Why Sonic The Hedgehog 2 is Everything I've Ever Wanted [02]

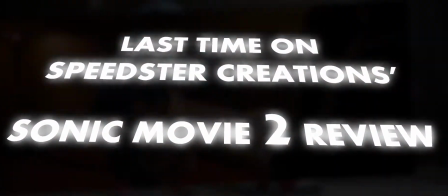[0:00]
Last time on Speedster Creations Sonic Movie 2 review.
It doesn't matter! I'm aware. No money means no anime.
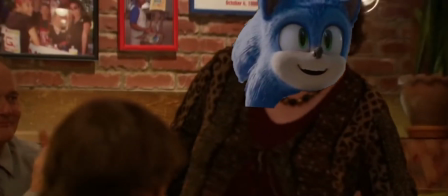[0:12]
Sonic the Hedgehog 2 needs to be nominated for Best Visual Effects in some award show,
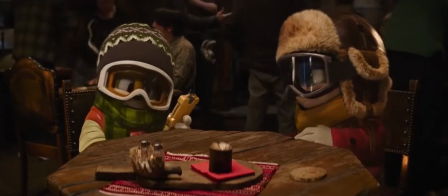[0:17]
because the CGI and animation showcased here might genuinely be some of the best I've seen in a big blockbuster movie in years.
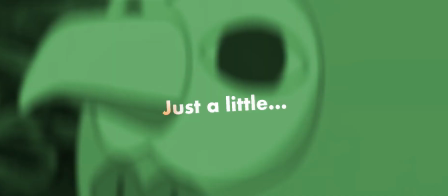[0:24]
Okay, maybe I'm exaggerating a bit. Just a little. I thought the animation on Sonic in the first film was perfection,
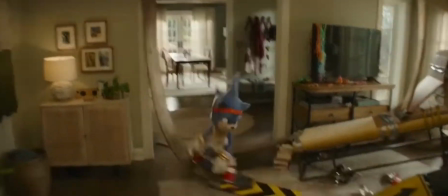[0:31]
but they somehow managed to improve upon perfection so much that it makes its predecessor seem weaker by comparison.
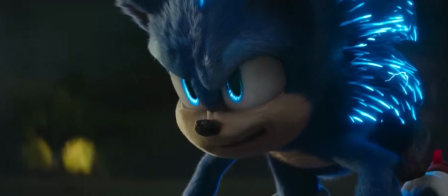[0:38]
Just ignore that one Jim Carrey green screen shot. You can really see the improvements just by comparing the character models.
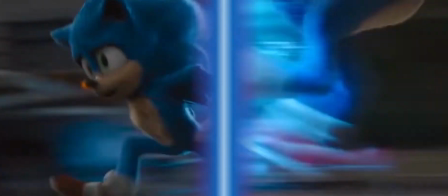[0:45]
A lot of it's subtle, but you can tell it's an improvement.
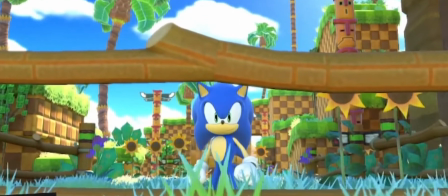[0:48]
Maybe it's cause as a Sonic fan I'm not used to expressive animation, but the way the characters are animated here is just so perfect.
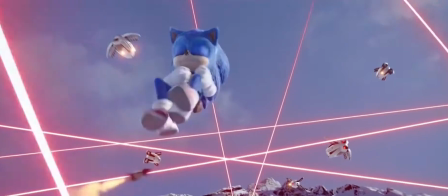[0:56]
They managed to strike a great balance between trying to stay realistic in their movements,
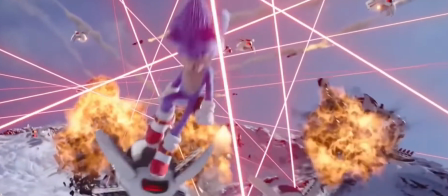[1:01]
but also cartoony enough to maintain the essence and appeal of actual animated characters.
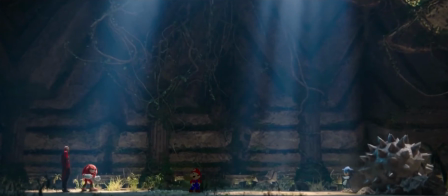[1:06]
I could see an animated character from another movie existing in this world, and it probably wouldn't look super out of place.
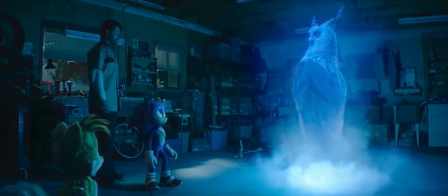[1:14] That house took me 5 years to build.
This is likely because some of the VFX teams that worked on this film, being Marza Animation and Blur Studios,
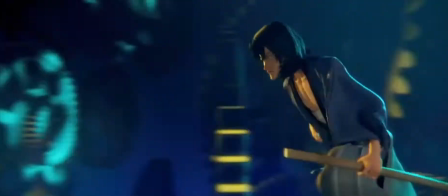[1:23]
have already had tons of experience with full animated films and even animating Sonic himself.
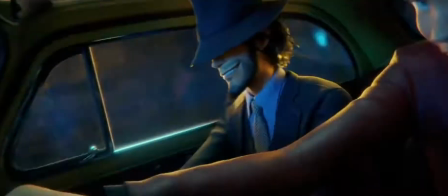[1:28]
Marza having worked on Unleashed and that great Lupin the First movie, and Blur having worked on Shadow in 06.
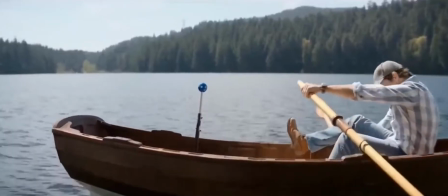[1:36]
I should probably mention that I'm a massive animation nerd, so I love seeing all these little advancements and techniques the visual effects teams use.
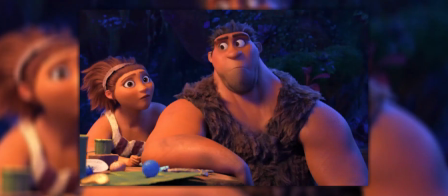[1:44]
And I watch Corridor Crew. I know what I'm talking about, I think. I need to keep making a big deal about the animation being so good,
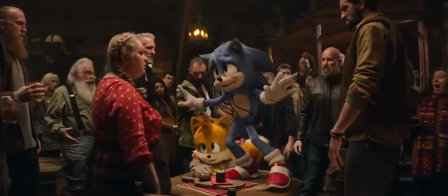[1:52]
because at no point during the film did my brain ever consider that these animated characters were never actually there.
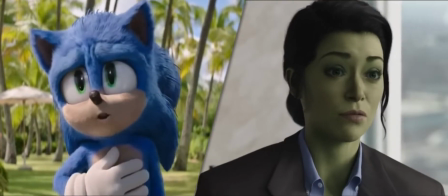[1:58]
All you have to do is compare this to what Disney and Marvel are releasing,
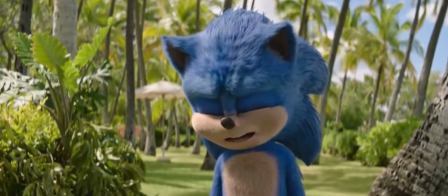[2:02]
and you can see how much more time and care has been put into this film's VFX in comparison.
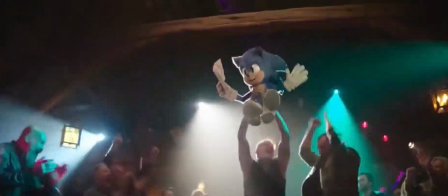[2:08]
It makes the fact that this is almost never an issue in Sonic 2 seem so amazing to me.
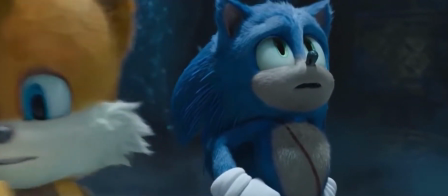[2:13]
Like, I can only imagine how difficult it must be as an animator to balance realistic and exaggerated facial expressions in animation,
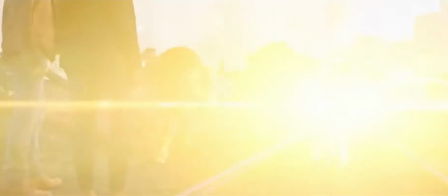[2:21]
particularly with these characters.
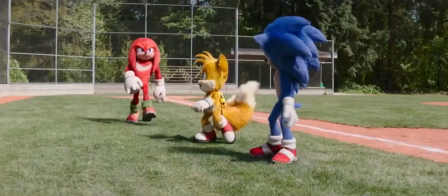[2:23]
A great example of the more subtle touches showcasing this is the whole scene with Tails looking back and forth between his adopted family.
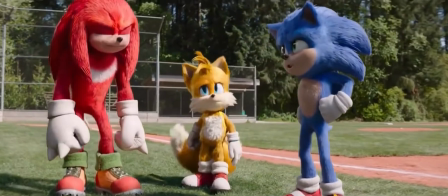[2:31]
He seems so adorable, and yet so natural at the same time.
I can't believe you don't want to go to your own son's graduation.
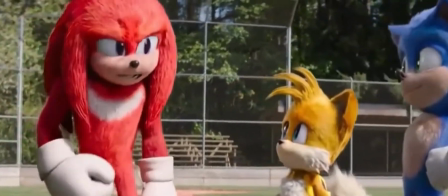[2:38] It's not a graduation. He is moving from the 4th grade to the 5th grade. It's a ceremony. It's psychotic.
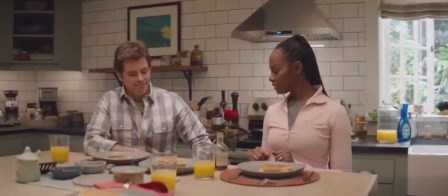[2:43]
It's especially all the more impressive since the movie uses certain techniques to purposely make the characters feel animated.
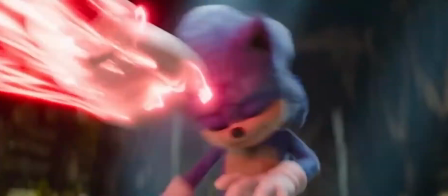[2:50]
I love how when Knuckles is punching, they sometimes won't use regular motion blur,
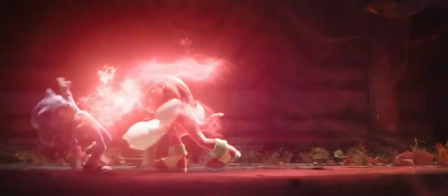[2:54]
but instead have almost proper smear frames or multiples to convey how powerful and fast his fists are moving.
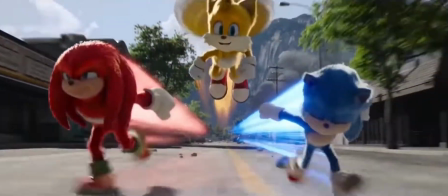[3:00]
Kinda like in Sonic X. Or how Sonic and the gang will leave behind a long coloured streak behind them,
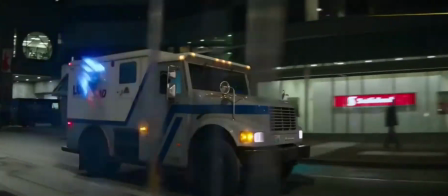[3:07]
or even going as far as to turn into one to convey their quick movement.
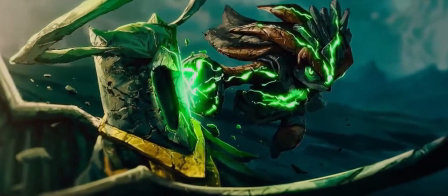[3:11]
Oh my god, and that scene where we see the Master Emerald's backstory is just completely stylized animation, and it looks epic.
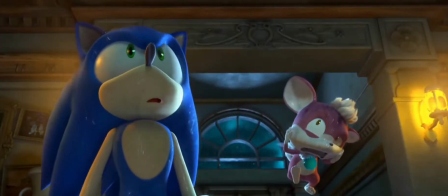[3:19]
It all works together to give the film the feeling and charm of an animated film, which is something that very clearly appeals to my personal tastes.
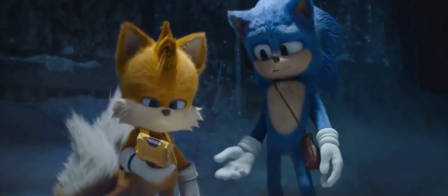[3:28]
Even though this next thing isn't really to do with VFX or animation, I really want to highlight how good the colour grading is.
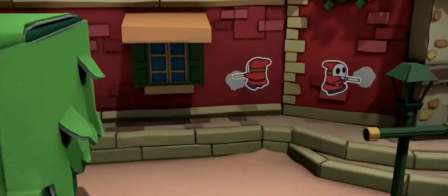[3:36]
In a world where the biggest blockbuster movies seem to live in a desaturated grey dystopia,
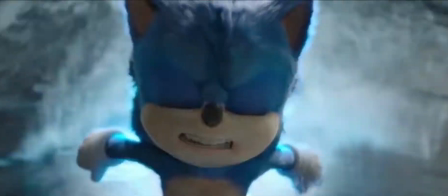[3:41]
Sonic 2 is bright and colourfully varied, while still knowing when to make it darker during certain more dire scenes.
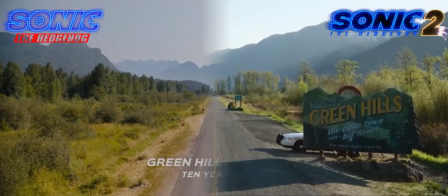[3:49]
Just by comparing these two shots from Sonic 1 and 2, you can see the improvement.
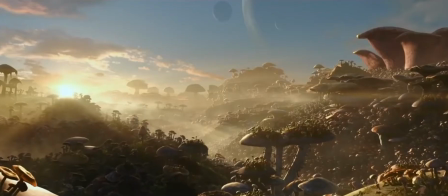[3:54]
It makes the whole movie so much more visually appealing.
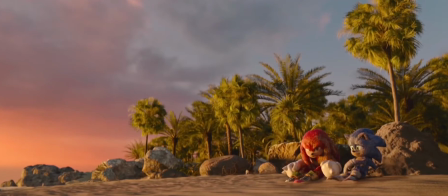[3:57]
Speaking of being appealing, there are scenes where the CGI looks so appealing that it genuinely looks more realistic than real life.